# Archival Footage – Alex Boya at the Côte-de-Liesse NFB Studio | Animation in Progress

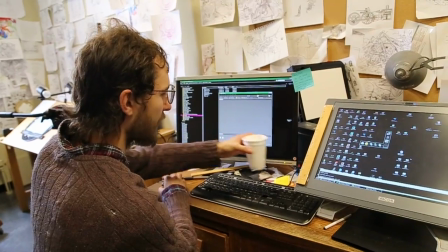0:00 as I'm
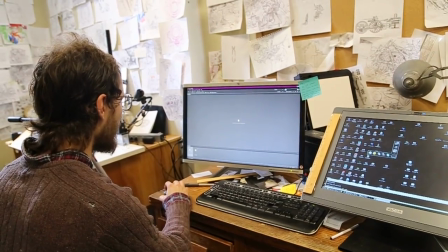0:03 producing the shots, it's a discovery for me as much as for anybody.
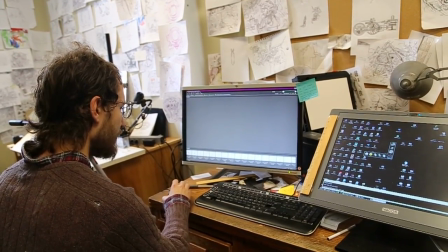0:10 So there's the composition in the
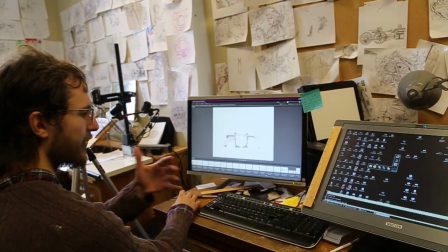0:17 basic sense of positive and negative space and how it lays out on the frame.
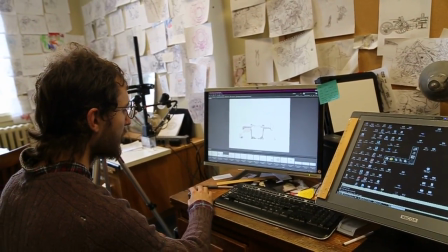0:24 Okay, so you got an example here.
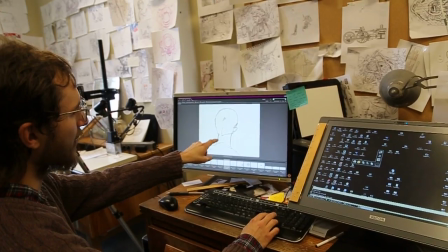0:27 Okay, so when I'm doing this, I'm thinking of the logic of what will appear, what will disappear,
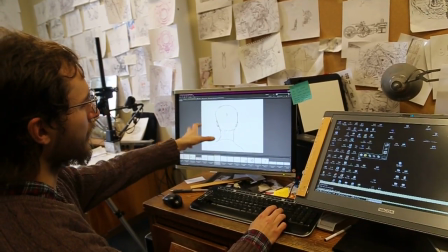0:34 but also everything is completely at the service of the whole, so that it's in a composition that makes sense.
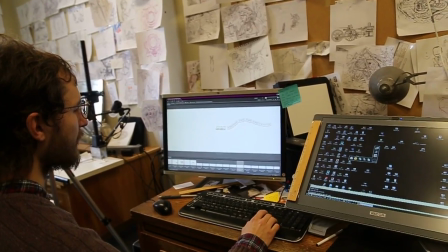0:41 And this is what defines the layout, you know, and the logic behind the physics.
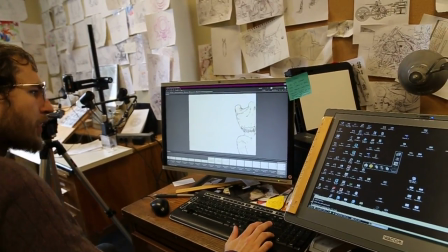0:54 That's a really good example too. So this is the shape of the character.
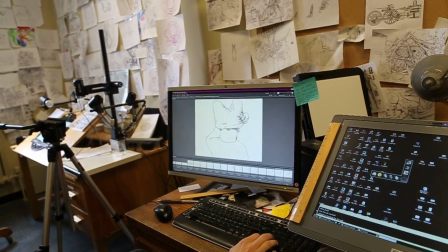0:59 If I had done a 3D model of that image, this is basically what you would see from the back, okay?
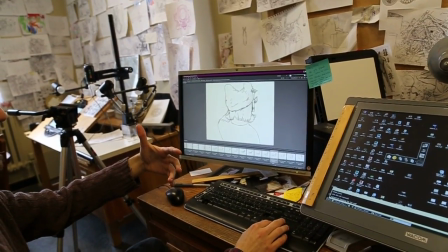1:08 But I'm fully
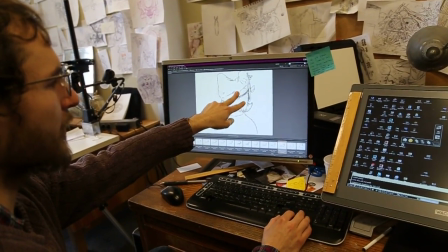1:11 adapting the physical world to whichever is convenient in that given frame in relation to the whole.
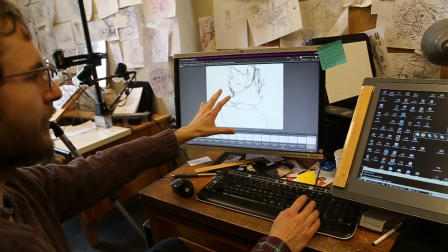1:19 So it's a completely subjective physical world where everything is
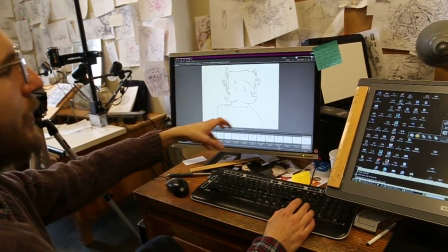1:28 constantly reacting to everything around it. You know, it's like tectonic plates.
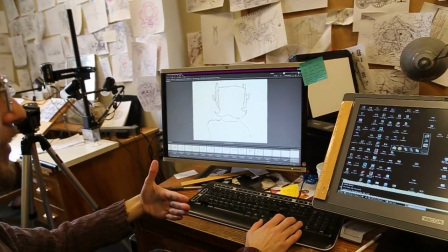1:34 You know, like one thing, if this is going to be more present, this is going to fall back in the background, at least in the
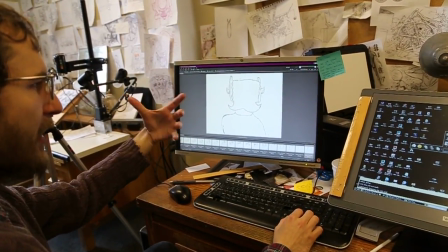1:44 energy that it emits to the viewer, so that you can.
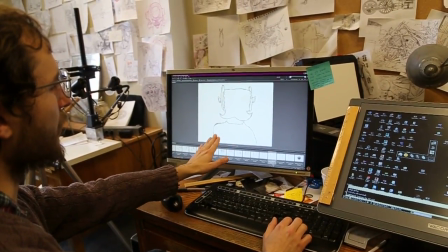1:47 So you see, after a while, I can even stop even animating a part and just work on this now, you know, and that's really fine for me.
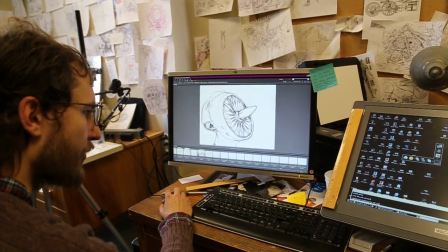1:59 And what's the part that's,
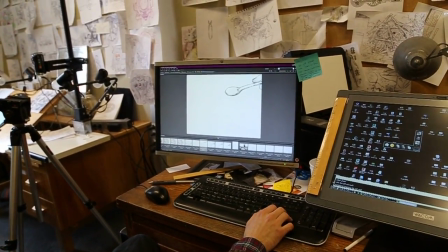2:02 and there's always there's things that you don't even know are going to work a specific way before you actually get there, and you know,
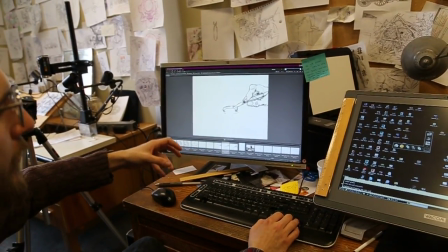2:13 you need to be faced with the problem you need to be faced with a problem to solve, so that you can actually
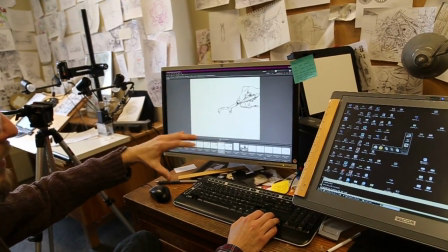2:20 realize what would happen in the lens of the logic that you've established in this fictional world.
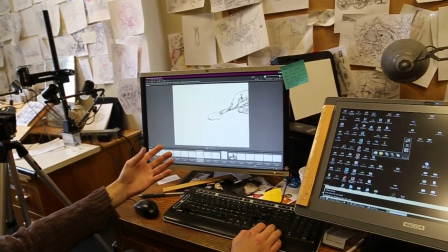2:25 You test it out on different problems, and as you're trying to solve it with that logic, you're discovering things
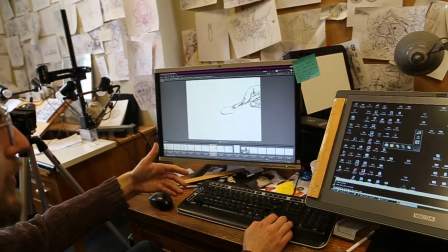2:34 you're on the same plane as someone who isn't even working on the project.
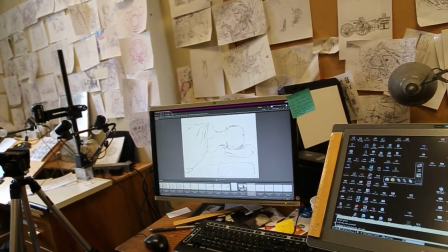2:40 And this here is a good example of this. So I start off physically.
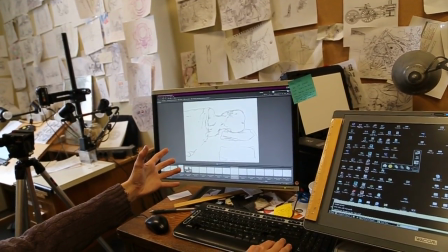2:48 The visual concept of that image is Turbine here, the husband,
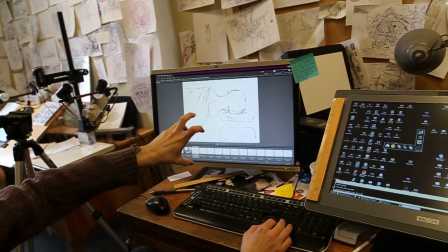2:55 facing, you know, you see him in the bed, as if, let's say, the camera was on the bed right here.
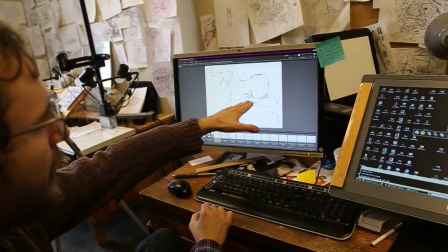3:02 That's the pillow, that's the other pillow, and he's just, you know, we see his back.
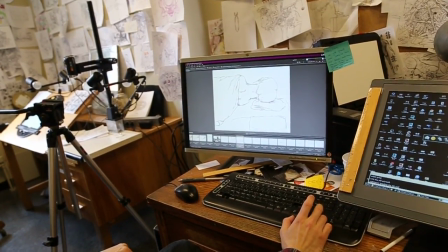3:09 So he slowly turns.
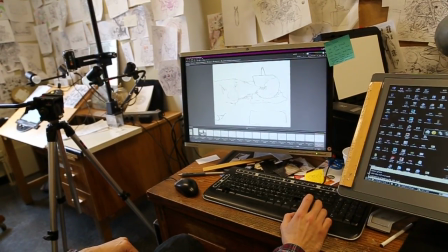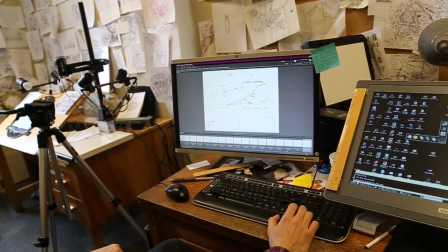3:18 Okay, and then so I've indicated here that I want to pause for a bit, right?
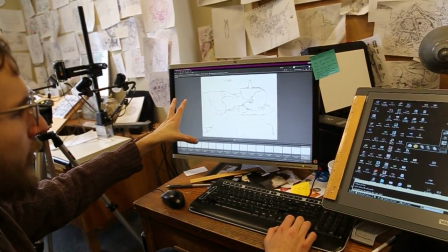3:25 So sometimes I just write it down on the actual page to tell me that
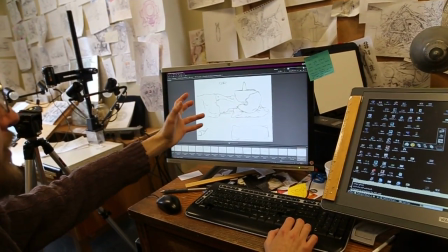3:31 basically I've stopped the motion, and this is a static image.
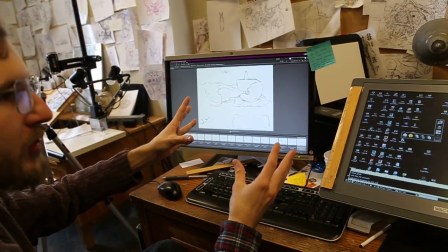3:38 You know, it's like this constant interplay between static, powerful shots and extremely fluid animation that,
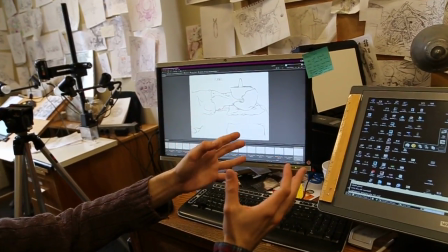3:46 you know, basically is bridging one iconic image to the other. So this is one of them.
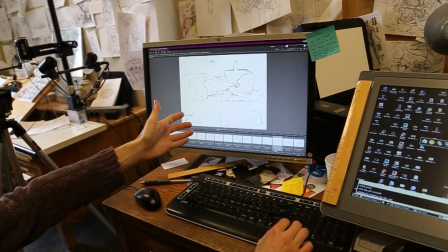3:53 And then this is where it gets really interesting, because you have a very complex shape.
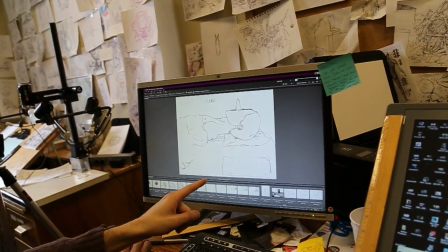3:58 So remember, this shape from the face is something like this.
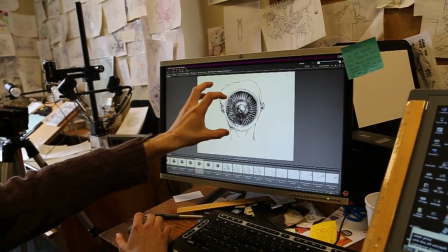4:02 Okay, so it has many different materials, and it has a very specific logic.